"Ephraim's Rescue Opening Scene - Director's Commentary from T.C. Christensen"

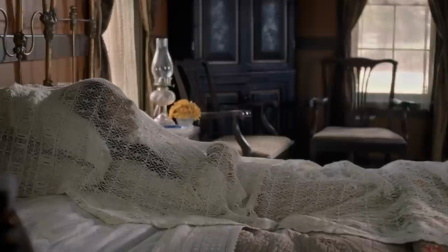I'm very particular about the first image that appears on the screen for one of my films.
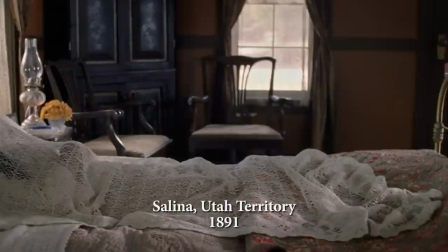I expect them to say something about the entire story.
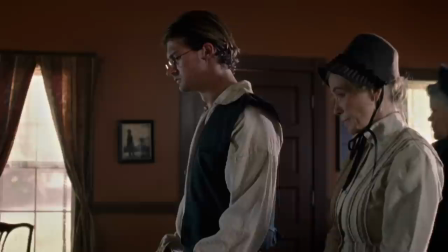In this case, I love the idea of beginning with a very stark image of a dead woman.
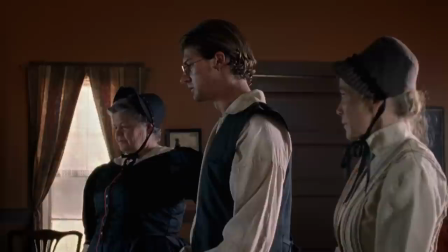She then becomes a metaphor of life coming from that which is dead.
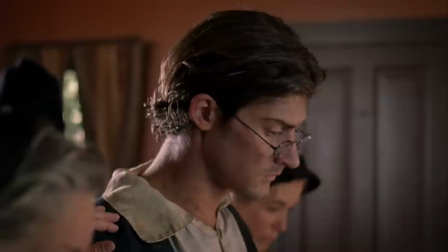Not just for her, but more importantly for our protagonists, Ephraim Hanks and Thomas Dobson.
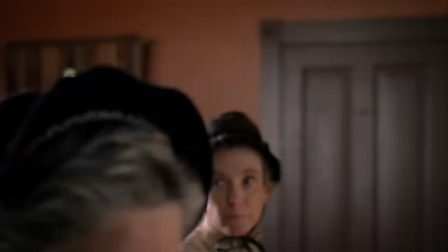In making any film, but especially a low-budget film, you have a built-in enemy, and that enemy is time.
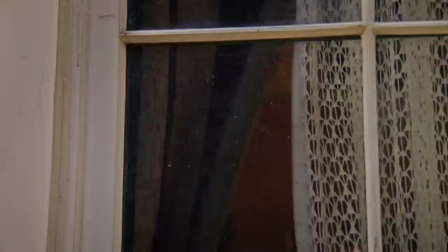We have to do so much work every day in order to make the budget work. In the case of this scene, we had about five hours to do the entire scene.
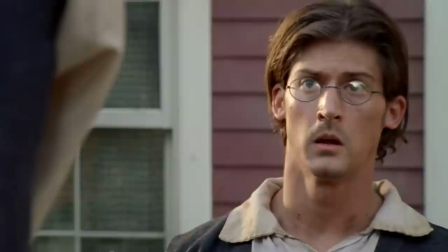This scene contains about 18 setups or shots, how many times you've moved the camera.
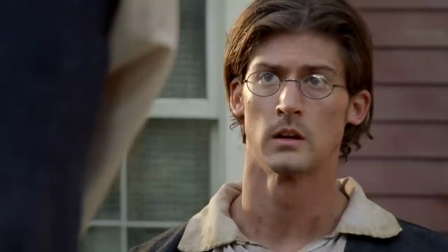And that's a lot to do in that period of time and especially to do them well, which is extremely important since this is the beginning of the film.
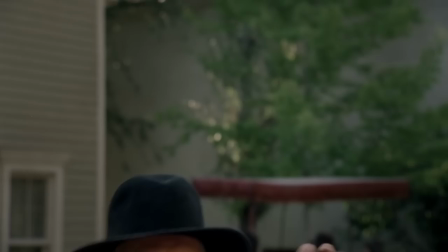The great Western director, John Ford, said,
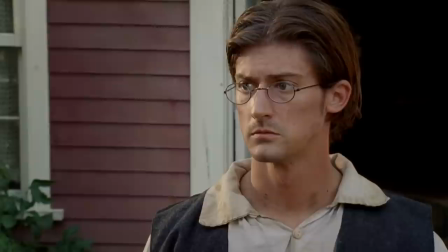if you can make a movie that has a good beginning, a couple of good scenes in the middle, and then a good ending, you've got a good film on your hands.
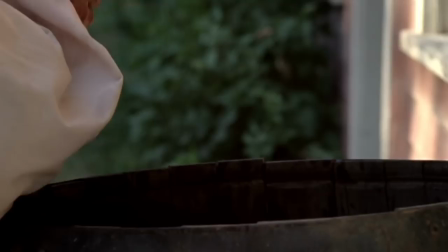So I feel very strongly about making sure the beginning of the film is interesting.
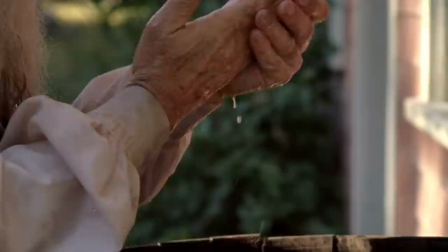We did all of the interiors first to give us
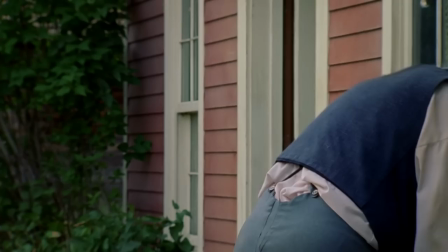time for the sun to get lower so that when we came outside and did the exteriors,
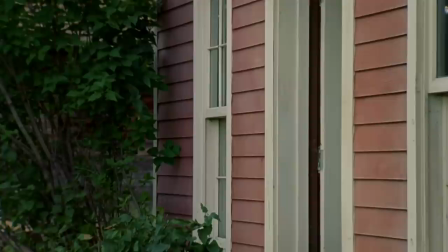it would have a warmer, more interesting look.
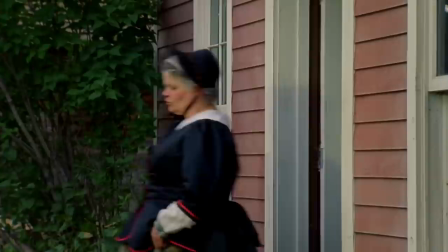I wanted to create some sense of mystery early on about this white-haired, bearded man
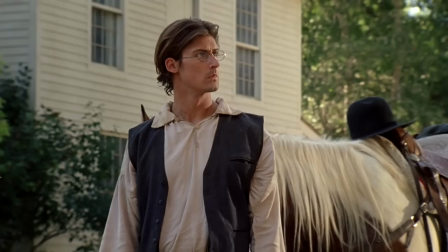he only says one thing but at the same time it was important to set up a few things for the entire
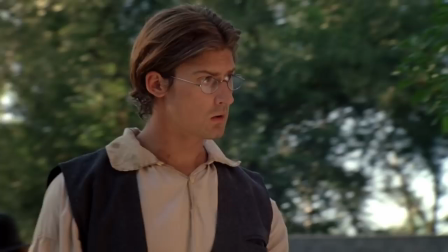film that this man has a rare gift the gift of healing that he washes before he
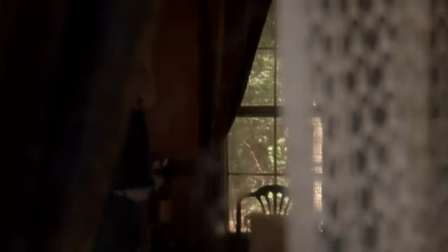blesses that he's experienced and he knows what to do
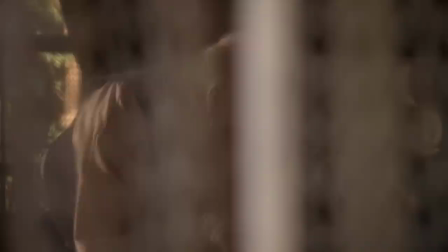and also setting up Sister Johnson because she will make another appearance at the end of the film in the epilogue.
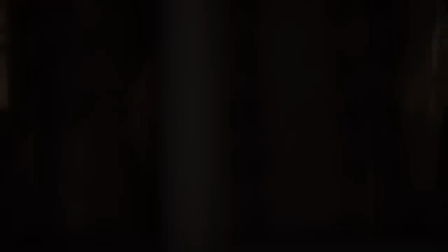I'm T.C. Christensen, the writer and director of Ephraim's Rescue.